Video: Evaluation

This was intentionally to attract a wider audience, as we want this film to fit within the blockbuster category. We need a higher budget and more viewers to make our money back. Therefore, we made our trailer a lot longer than others. This was similar in other big Hollywood films, such as Elysium. Now, Leah, I've seen a lot of films in my time, but what makes 024 different? 024 is unique as it is set in the year 2024. This is subtly shown in the trailer when we show a low angle shot of the Shard.
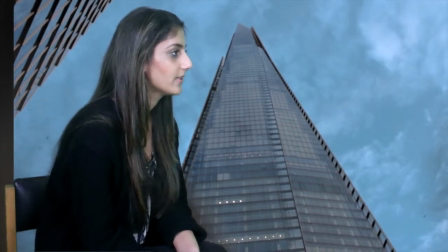[4:41]
We thought this building is stylish therefore looked extremely modern. This fits in with most action films as they show stylish buildings.
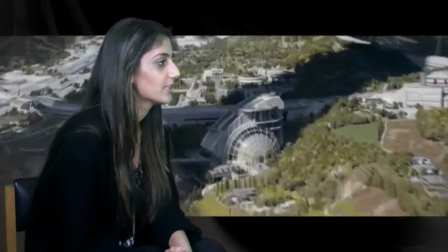[4:48]
For example, in Elysium a futuristic world is shown in an opening panning shot and a modern town is shown in the purge. We also wanted our trailer to have an urban fill to represent the lower class. We did this with the use of graffiti locations and abandoned buildings.
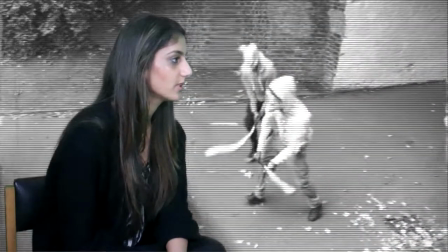[5:03]
We also created a CCTV effect on some of our shots to suggest the city is watching them. Therefore, the upper class are threatened and audiences should feel threatened too.
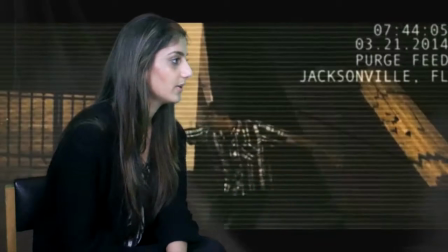[5:12]
This was inspired by the scenes in the Purge trailer where CCTV footage is flashed throughout.
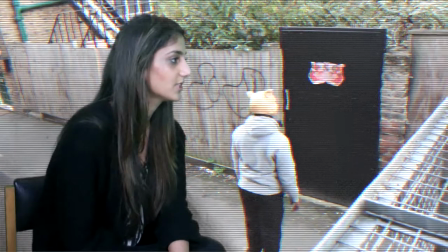[5:19]
Unlike The Purge, our shots are filmed in the daytime to suggest the piggy bankers' organisation attacks at all times of the day.
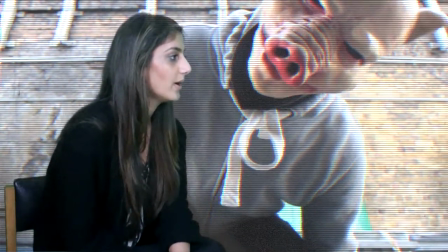[5:26]
This challenges conventions of horror films where the antagonist is only shown at night or in the dark. The soundtrack also stands out. At the beginning we edited our stabbing shots in time with the music to build up the pace.
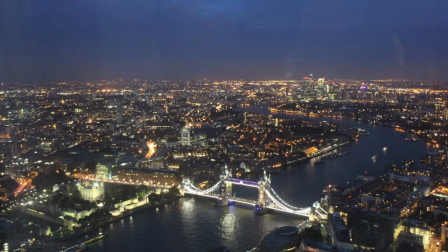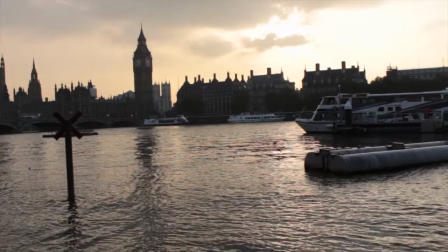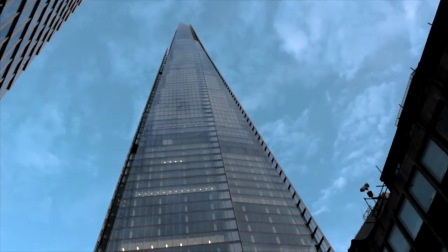However, instead of continuing on a fast pace, the music slowed down, allowing the pace to also slow down.
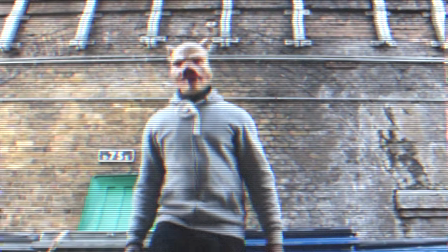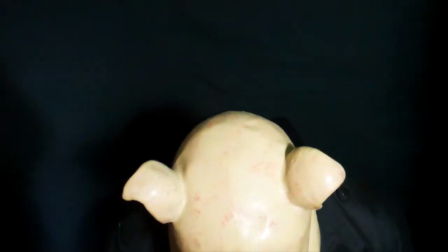The music becomes much softer. This allows us to slow down the editing and even though the shots on screen are still showing action, the mood of the trailer changes. This follows typical conventions of actresses in a film. After hearing that I would definitely see it in cinemas but the question is, do I get a free ticket?